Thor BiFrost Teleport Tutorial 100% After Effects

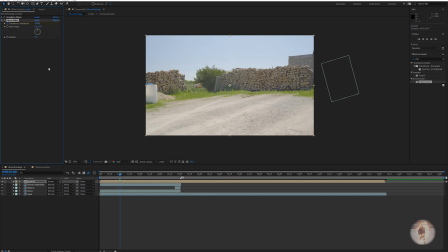transition completion, press keyframe, move ahead a couple frames. I'm gonna do over half a second and have it go to 0. So now you have the animation of it going down.
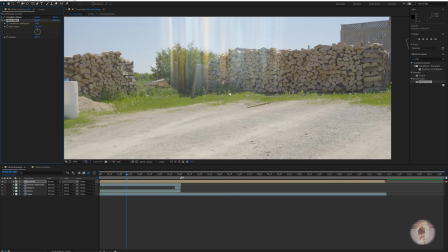You can do too is feather the edges quite a bit, so the streaks look a little bit longer and not as sharp.
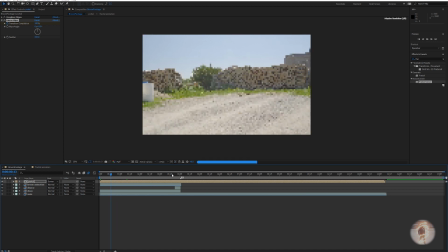So what you have now is the effect, a clean plate, and then this streak of lights coming down from the top and hitting the ground.
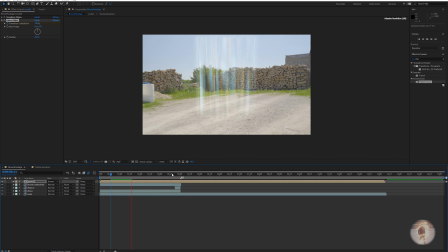Like that. Alright. Add some glow.
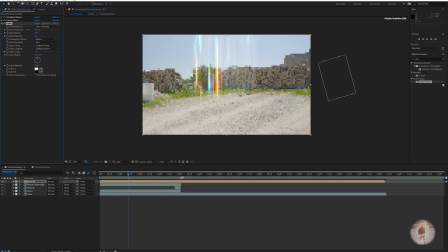What I do is I turn down the threshold quite a bit, and then just boost the radius.
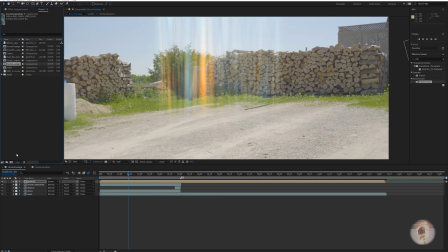To make your glow look more effective, what else you can do is you can go to your project settings,
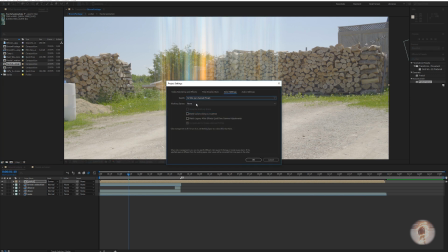click on it, change it from 8-bit to 32, Adobe RBG, and then linearize.
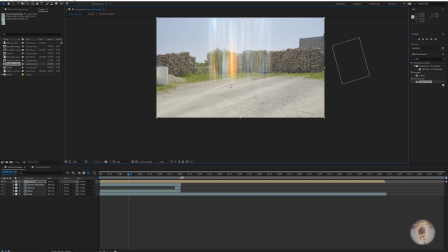This makes the glow fall off look a lot more natural and blends in a lot better with the footage.
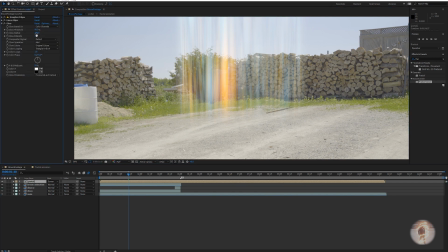From there, what you want to do is animate like this.
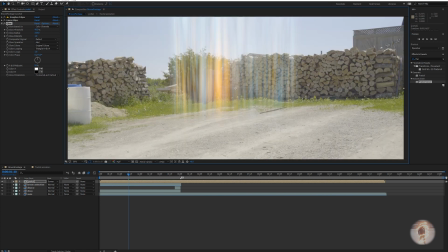So now you have come down.
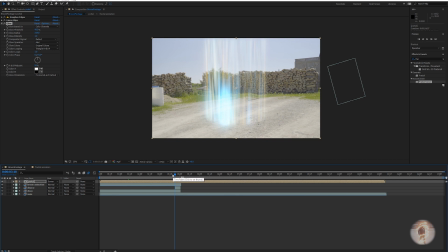Alright, from there what you want to do is control.
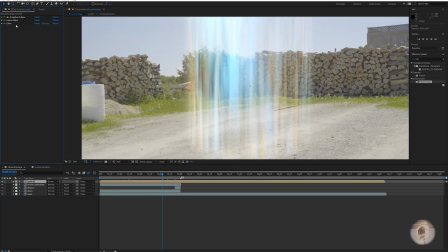What else you can do if you like, it's not mandatory, is you can add a vector blur. What this does is it changes the variation of the streaks so they don't look so great and natural.
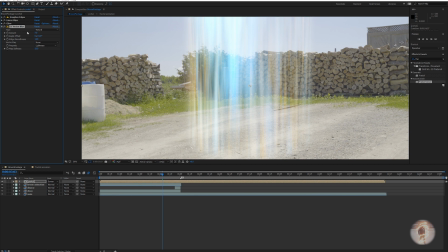So it changes them up and adds a bit of variation to it. I'll just change that to 10 and leave it like that.
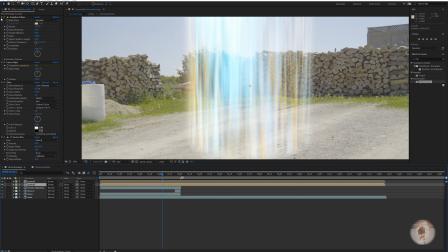Then you'll want to copy that, put it underneath it. For this is going to be the big white glow inside. So what I do is I scale it down.
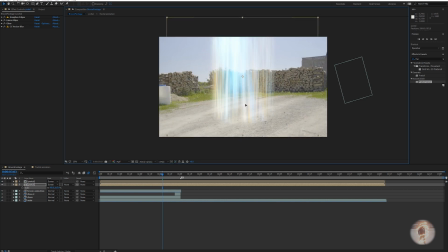And a bit longer. So just position it somewhere inside. Go to your glow and change original colors.
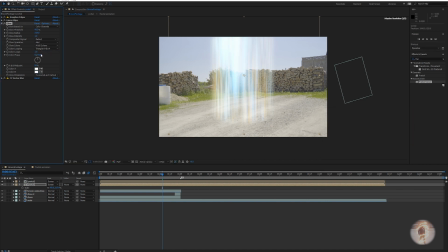A and B, white, and then turn the threshold down a lot. So what this is now, this is that inner white glow you get in the effect.
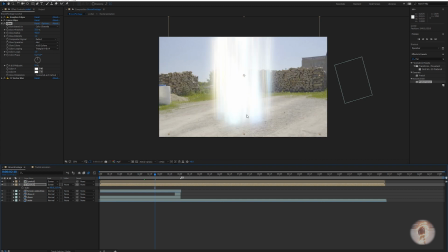Play around with the threshold and radius to find something.
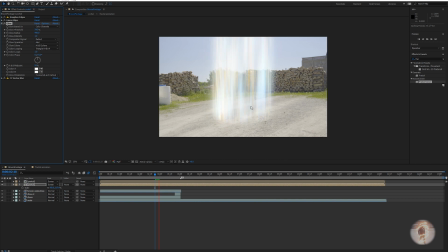What you're trying to avoid is empty spaces like this. It won't look there's something inside of it. So I'll bring threshold down a bit. Radius.
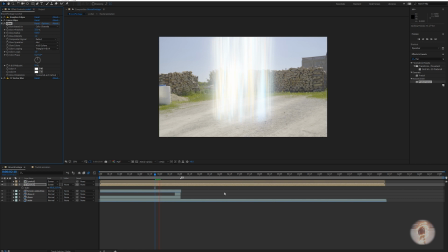That's a lot better. You could try the original colors too if you like, but
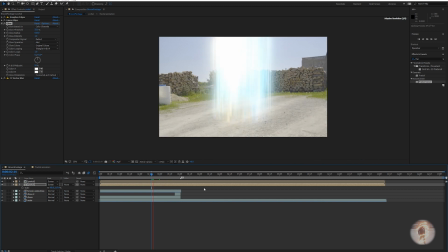it's up to you.